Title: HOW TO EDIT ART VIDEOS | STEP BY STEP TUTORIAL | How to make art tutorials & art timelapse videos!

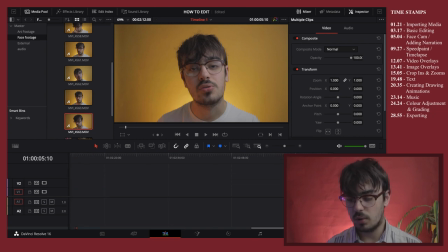So what I'm going to do is I'm going to select all of my face cam footage, which is on the layer above,
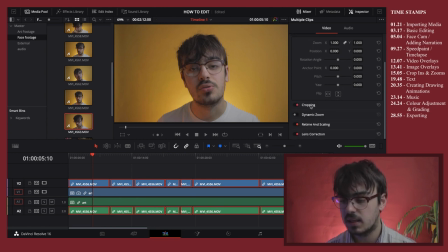and again come back over to the inspector and down to cropping. You want to double click on that.
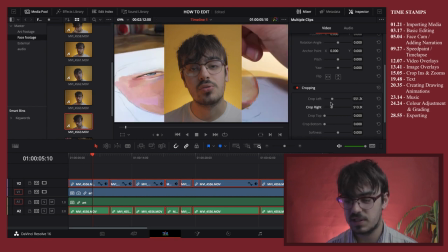And what I'm actually going to do is I'm just going to crop the video in because we don't need all of the yellow background on either side. And there's our crop video. If we then come back up to transform, and you can see under zoom,
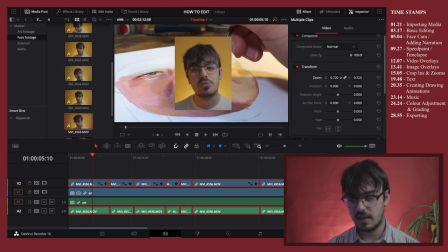if you go over the first one, so the one next to the X, and you drag, click and drag left and right, you can actually adjust the sizing. So I want to make my face cam kind of obviously smaller. So I think about 400, 410 would work.
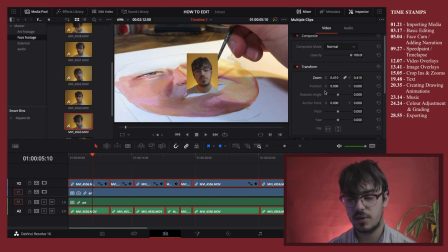And then if you come down to the position, again, the X moves it on the X axis, so left and right, and the Y moves it up and down. So I want to put my face cam in the bottom right hand corner.
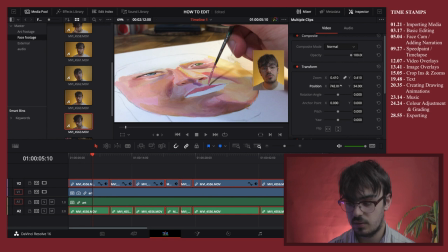So I'm just going to use these tools and I'm just going to click and drag until I get it aligned on the X axis and then down on the Y axis.
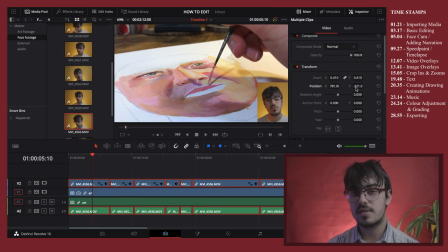Just like that. And if you want to leave it like that, then that's completely fine. What I like to do to my videos is I actually like to sort of add a border, so it kind of crops everything in a bit because it just kind of makes it a bit more sort of artistic.
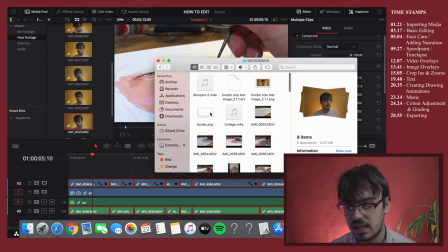So what I actually created, PNG image, which is the same size as the video. So I'm recording 1080p, so 1920 by 1080 pixels. And I'm just going to import that into my external folder.
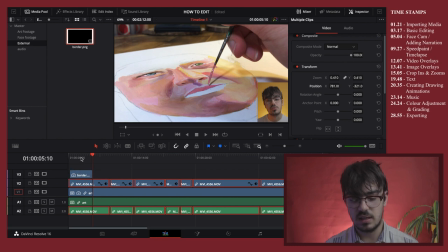And as you can see, it's just a PNG with a white border, which I just made in Photoshop.
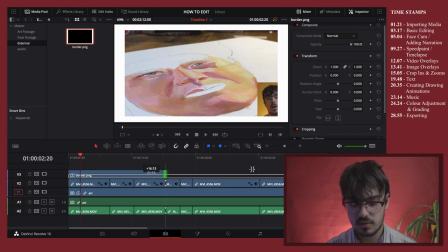Now I'm going to extend this to the size of the whole video. See, now we have this white border. Now to me, this just makes it a bit more visually interesting. As you can see, it's actually covered up our face cam.
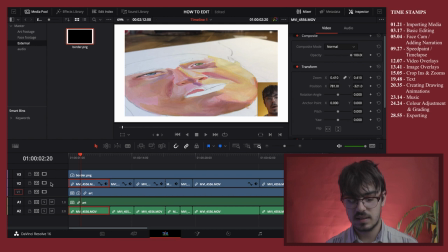So what I'm going to do is I'm going to select the face cam layer. So you can click and drag like I showed, or you can also individually select clips by holding command or control and just clicking on all of the clips
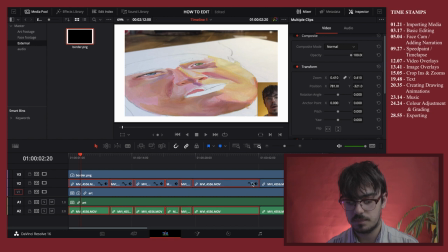that you want to use. I'm going to move it one above the border.
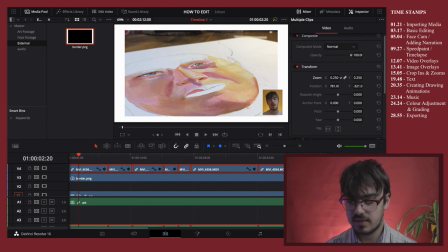But now I think what I want is I'm just going to shrink it slightly, just so there's a bit more of a white border around the outside. It just looks a bit cleaner, and I'm just gonna adjust the positioning slightly. And there you go. And to me, that just seems a bit more sort of purposeful and artistic. We're gonna come back to our art compound clip.
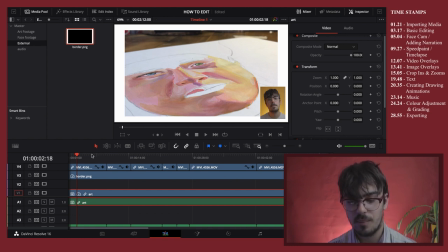Now what we're gonna do is we're gonna spice it up a bit more by actually adding in some crops and some zooms, okay? Again, this just adds a bit more visual intrigue. So what you can do is say that we want the
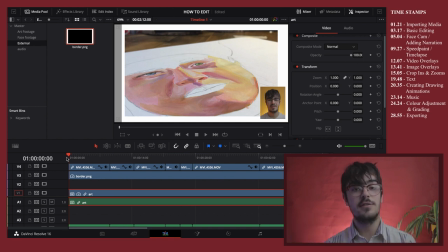camera to sort of pan from left to right, even though that we actually filmed this on a static image. It's just one straight shot. So what we're gonna do is we're gonna come to the first point where you want the camera to move.
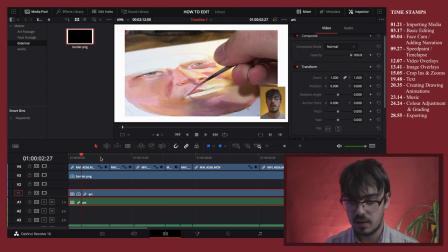So I'm gonna come in a bit further about here, and we're gonna come back over to our transform inspector panel on the side here. And I'm actually gonna zoom in slightly,
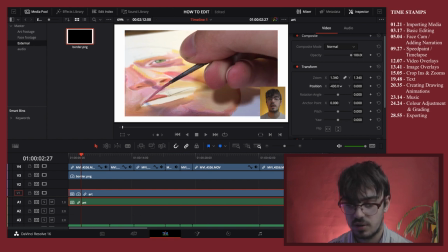and I'm gonna move the footage over to the left. Okay, then you can see that this little kind of diamond shape is actually a keyframe. Now, keyframes can be slightly complicated, but this is a very simple way to use keyframes.
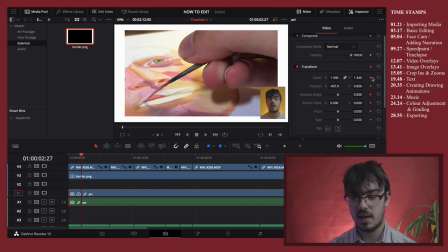And you just wanna click it, okay? And now you can see that they've turned red. You then want to go to the point in which you want your kind of camera pan to stop.
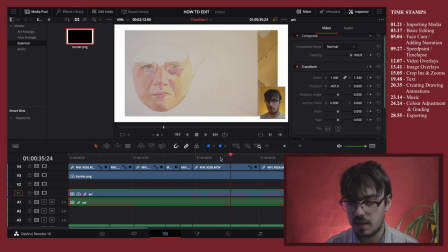So I'm just gonna go a bit further on. Once more of the lip is done, let's say about here.